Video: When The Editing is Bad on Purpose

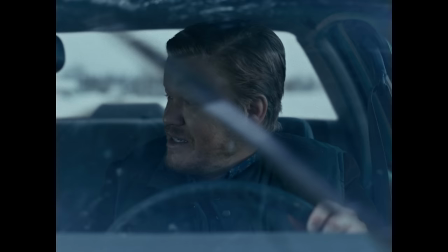0s
This video is brought to you by Mubi. Go to Mubi.com slash Thomas Flight for your extended 30-day free trial.
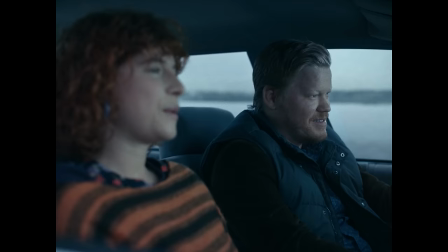5s For me, interested in and knowledgeable about my girlfriend's work. Wait for Jake.
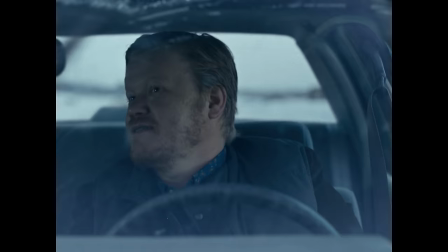15s How's the paper going? It's nowhere actually. I really do need to get back tonight. Deal with it first thing. I'll get you home. Chains. Chains.
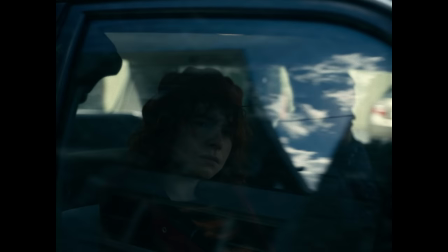26s
As you watch I'm Thinking of Ending Things, you might start to think that the world the film inhabits feels a bit off.
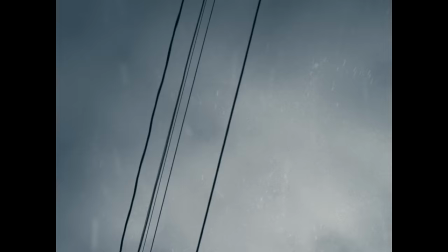35s
Of course, if you've seen any of writer and director Charlie Kaufman's films before, you were probably expecting this.
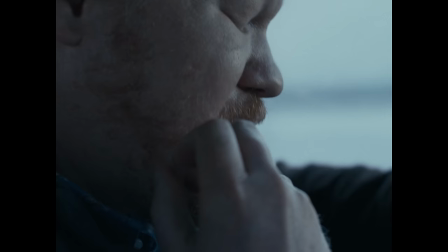41s
But even before anything really strange happens, while it's just two characters riding in a car having a fairly normal conversation, things feel weird.
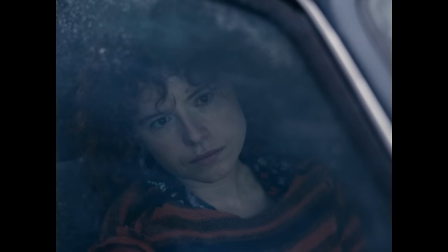50s
In a film, any sense we have of its mood and its environment is produced by the filmmaking.
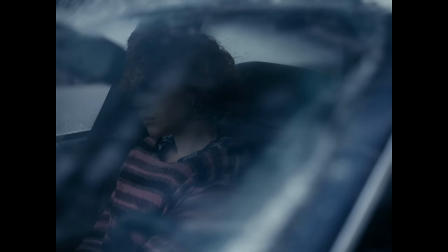55s
One of the most powerful of those techniques working almost invisibly to help create I'm
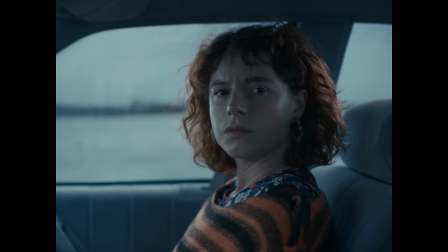60s
thinking of ending things strange unsettling atmosphere is the editing.
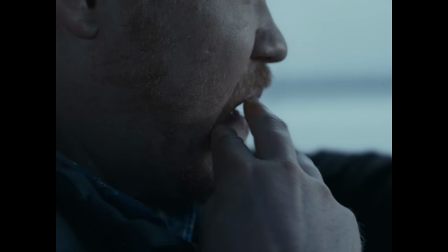65s
In much of the first half of the car ride the tension and awkwardness is driven by the performances.
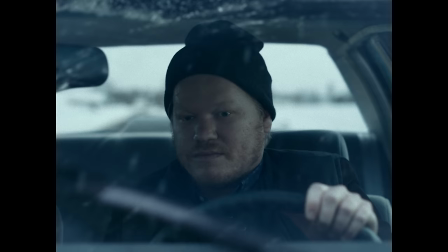71s
The editing deliberately flowing with the rhythm of the conversation.
She hasn't been well.
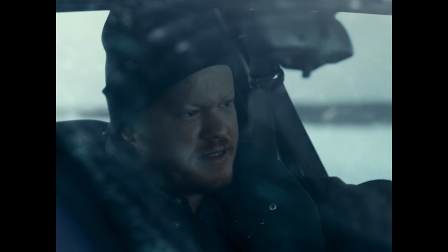77s What's going on with her. Just saying if you want to stop for a snack or anything like that it would probably be
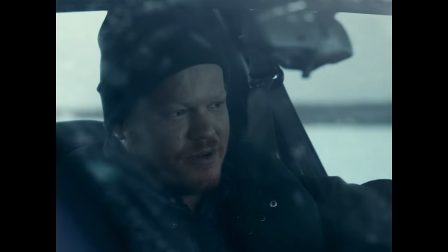85s fine in terms of appetite spoiling and it might even be advisable.
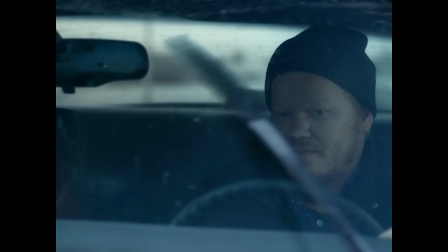93s I'm fine. Okay.
Editing in a conversation like this often mimics the flow of attention in a real-life conversation. If you imagine yourself sitting between the characters looking back and forth there's
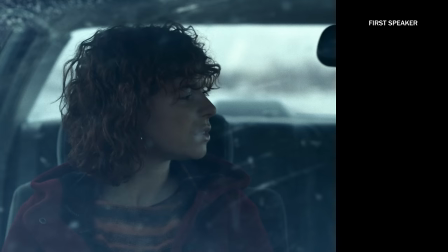106s
a slight lag between when someone speaks and when your attention can shift to them.
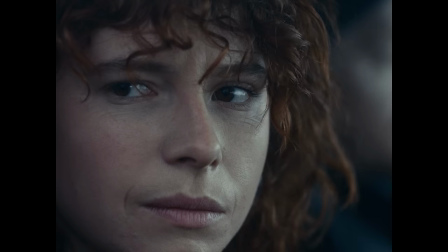110s What's going on with her? Just saying if you want to stop for a snack or...
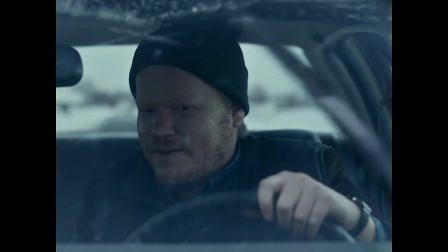115s
If someone interrupts the speaker, it will take a small beat for you to shift your attention to the other speaker.
Child being father of the man and all. Are you a fan of Wordsworth then?
And then when a speaker seems to have reached their conclusion, you might expectantly shift your attention to the other person, waiting for a response.
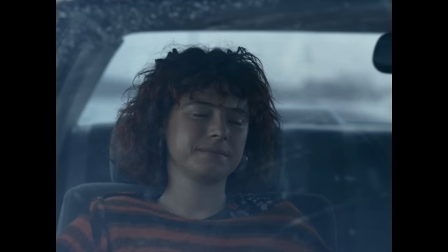132s They do it every few years for obvious reasons.
Editors mimic this type of flow of attention in a conversation to help their cut feel natural and invisible.
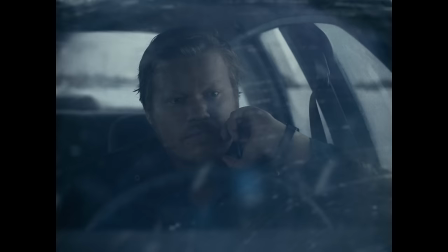146s
Of course, editors aren't bound by these rules. Sometimes editors will defy the natural rhythm of a conversation in order to place
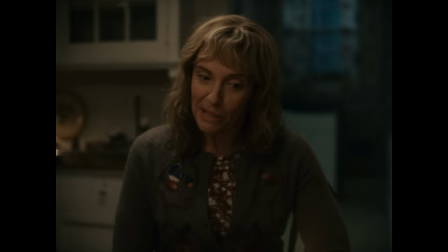153s
specific emphasis on a character's perspective or reaction.
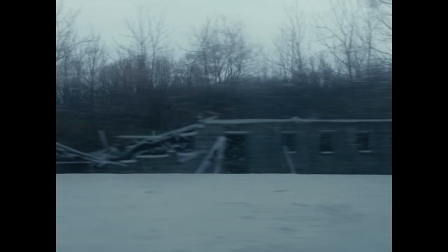158s
And sometimes they might adopt a different pace to maintain the overall aesthetic or pacing of the film if it calls for longer or shorter takes.
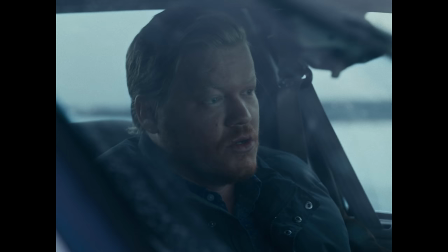166s
But you could also defy this natural rhythm, editing instead in a slightly off-kilter rhythm,
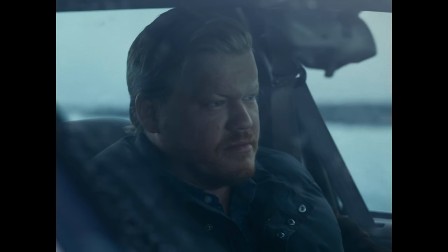172s
using cuts that are asynchronous to the conversation to create an uncomfortable unsettling
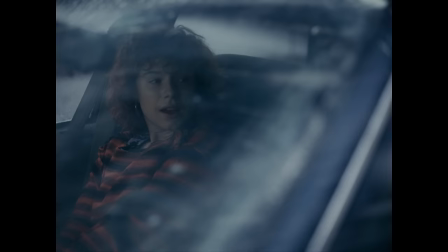177s
feeling or to illustrate the disconnect between two characters in a conversation.
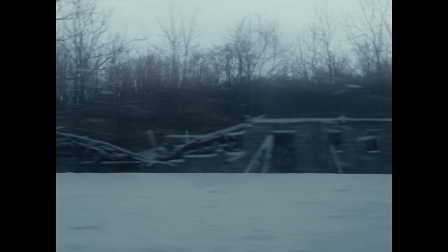181s
A great example of this in the film is the moment in the car ride right after they pass the swing set.
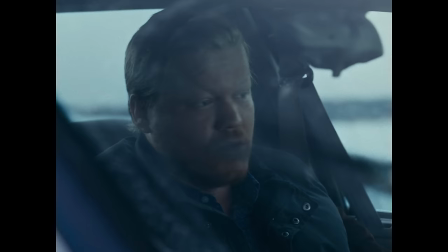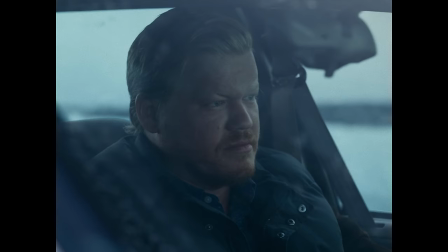192s this beautiful new swing set in front of an abandoned house. No, I missed it. What?
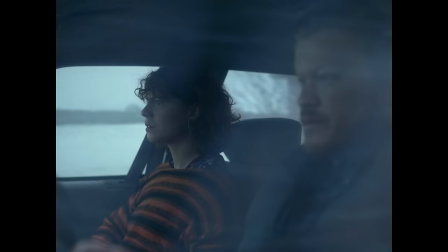198s I didn't see it. Why would that be there? I mean, clearly no one has lived in that house for years.
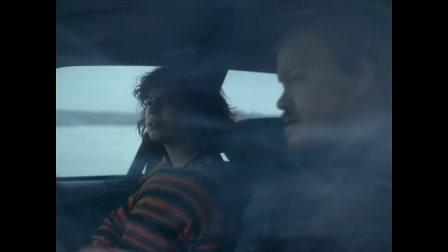203s Someone's moving in and they brought the swing set first.
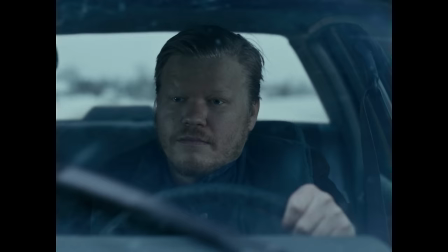208s That's all I can think of. That seems like an unlikely sequence of events.
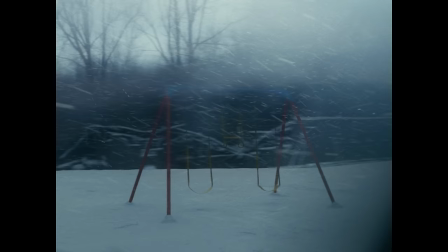215s
Here, the editing, in a sense, loses its rhythm.
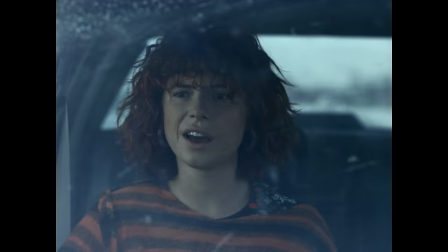219s
Cuts happen just a little bit too early or too late, Instead of following the natural rhythm of attention I just talked about,
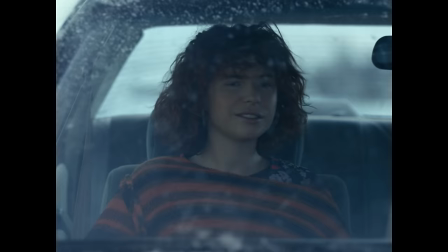226s
it's in effect almost as if the editor momentarily loses focus. Here, it cuts to Jake way too early.
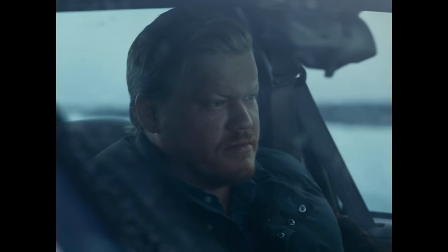234s
And again, here it cuts too late to catch his line.
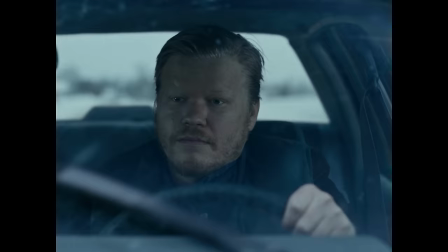241s
Here we linger on Jake past where it feels like we should cut back to the young woman.
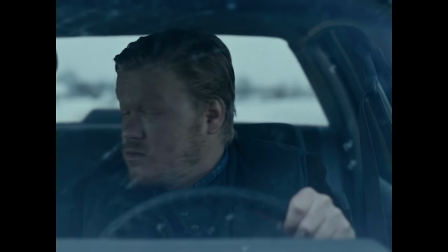250s
but when we do finally cut back to her, her line is over. Any of these little things by themselves would probably not be noticeable, but when they're all used together in such close proximity, you can feel the effect as you watch it.
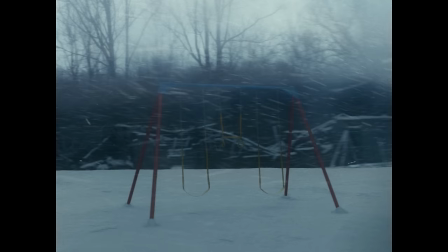267s
The trick here is that the off-kilter nature of the edit is dramatic enough that you notice the effect,
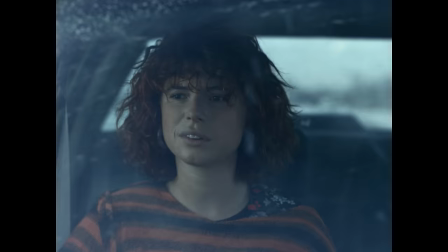273s
but not so bad that it registers as bad editing for the audience.
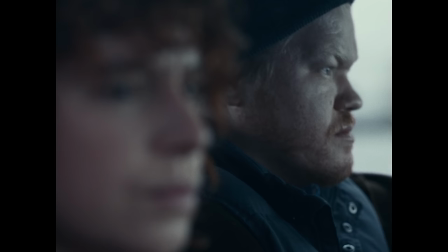278s
You want the audience to notice the effect, not the cause of the effect.
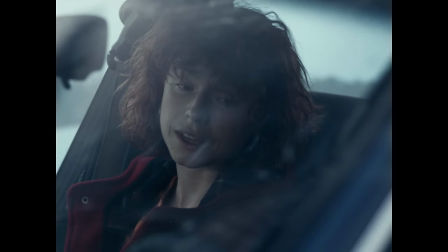283s
It's similar to the balance that has to be struck in the film's cinematography. Here you want the composition to feel cramped. You want to push things beyond what would normally be a comfortable composition, but you still don't want to create bad cinematography.
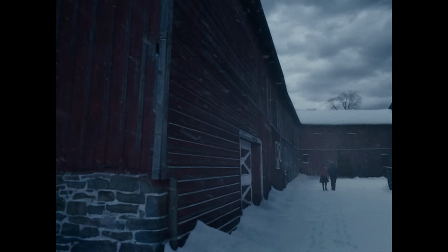298s
You want the audience to feel cramped and be thinking about the story, not thinking about the cinematography as bad. Later in the film, editing is used in a more obvious way. In the barn, characters seem to jump and move in time without any deliberate transition shots.
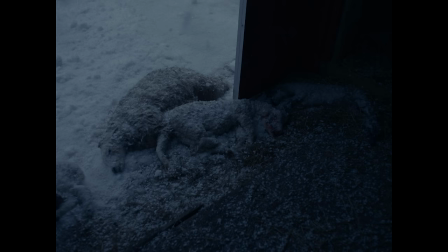315s There you have it, the sheep. What will happen to the lambs? What? What will happen to them? I don't know what you're asking me. They're already dead, so what else?
Obviously, jumps in time happen all the time in between scenes in films or even in scenes with montages, but to have deliberate skips in time without any noticeable transition
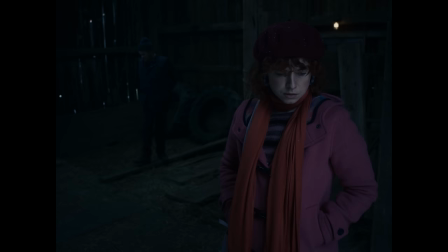338s
shots or shots that give the effect of time passing makes the scene feel off-kilter.
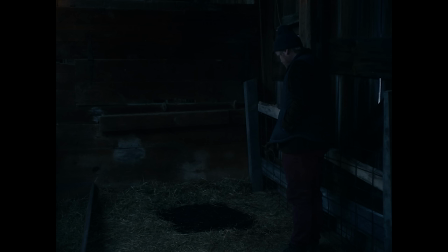344s Come on, I'll show you the old pen where we used to keep the pigs. They had to put them down. It's too bad. Rotten situation.
Again, while it's more noticeable here that difference between what constitutes comfortable and uncomfortable is subtle. Look at how different the jump in time feels if we add just a short transitionary shot.
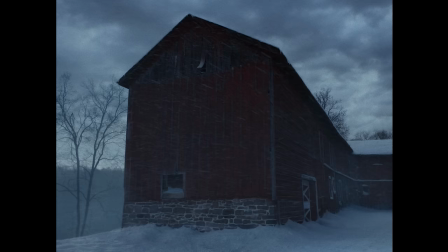365s There you have it. The sheep.
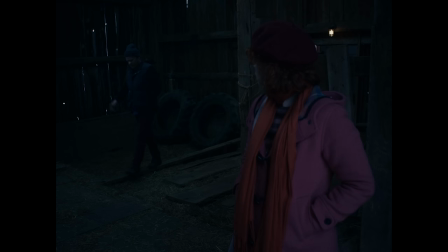370s What will happen to the lambs? What? I don't know what you're asking me.
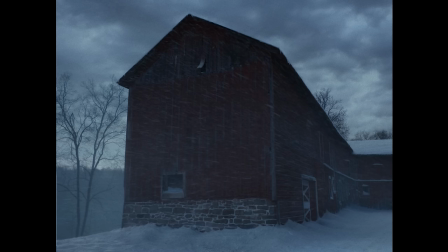375s They're already dead.
Just adding those two seconds of footage gives us a sense of time passing.
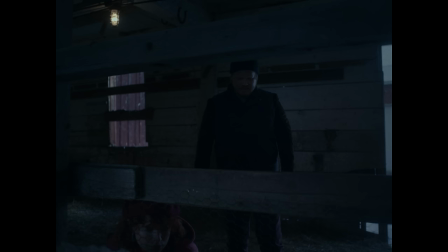380s
And so when we cut back to the characters and they've moved, it doesn't feel abrupt or abrasive.
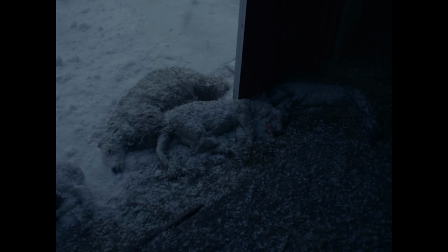385s
Again, this is what you would normally want to do to make your editing feel invisible and make the audience comfortable, but Kaufman and his editor are subverting the correct way to edit to deliberately create an uncomfortable effect.
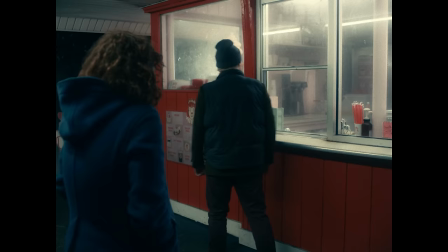398s
Shifts in time like this are used periodically throughout the rest of the film. In this scene, the characters seem to shift from interacting with a dog that doesn't seem to be in the room to looking at a photo of the dog.
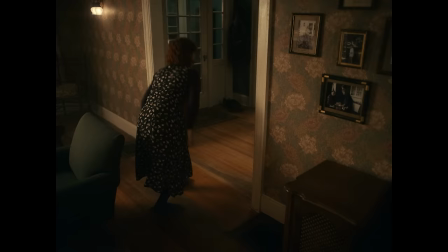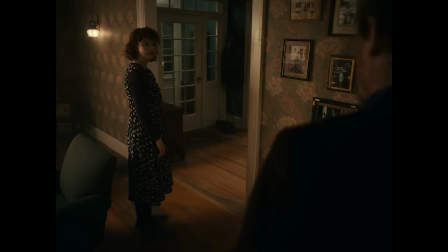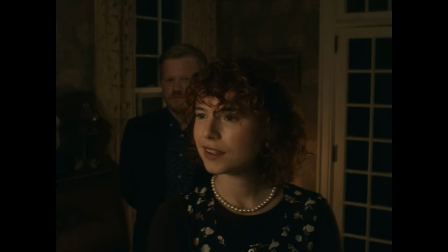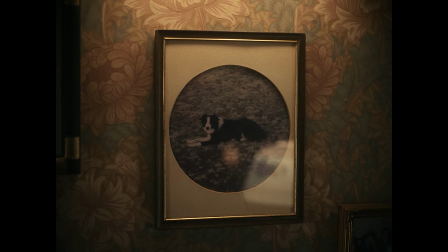425s
Here, the shot of the photo could work as a transition shot, but it's cut far too short for the transition to really feel natural. Watch how different it feels if you just extend the length of the shot of the photo a little bit.
His smell? Jake, he's a dog. It's fine.
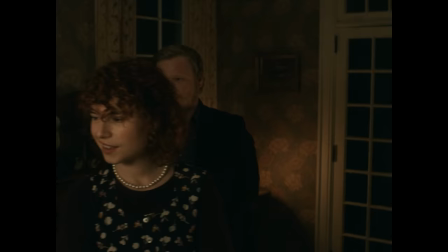444s What do you mean?
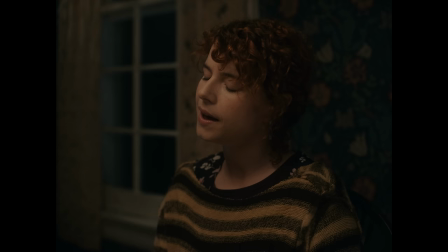448s
These incongruities in editing, along with the many other ways the film breaks rules of continuity in costume or character details,
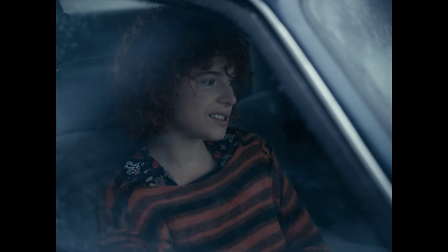456s
shifts in time in the story, or even randomly cutting lines of dialogue out of the sound mix,
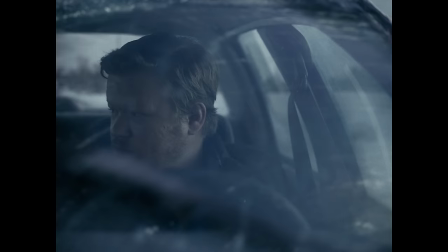462s
all work together to create the film's overall uneasy and unsettling atmosphere. One of the things that makes editing such a difficult craft to master is that the difference between uncomfortable and perfect timing can be very subtle, and there's no formula you can memorize that will tell you exactly when to time a cut or how long a transition shot should be to feel natural. And even if there was a formula, that formula wouldn't tell you when to break the rules like Kaufman and his editor are doing here.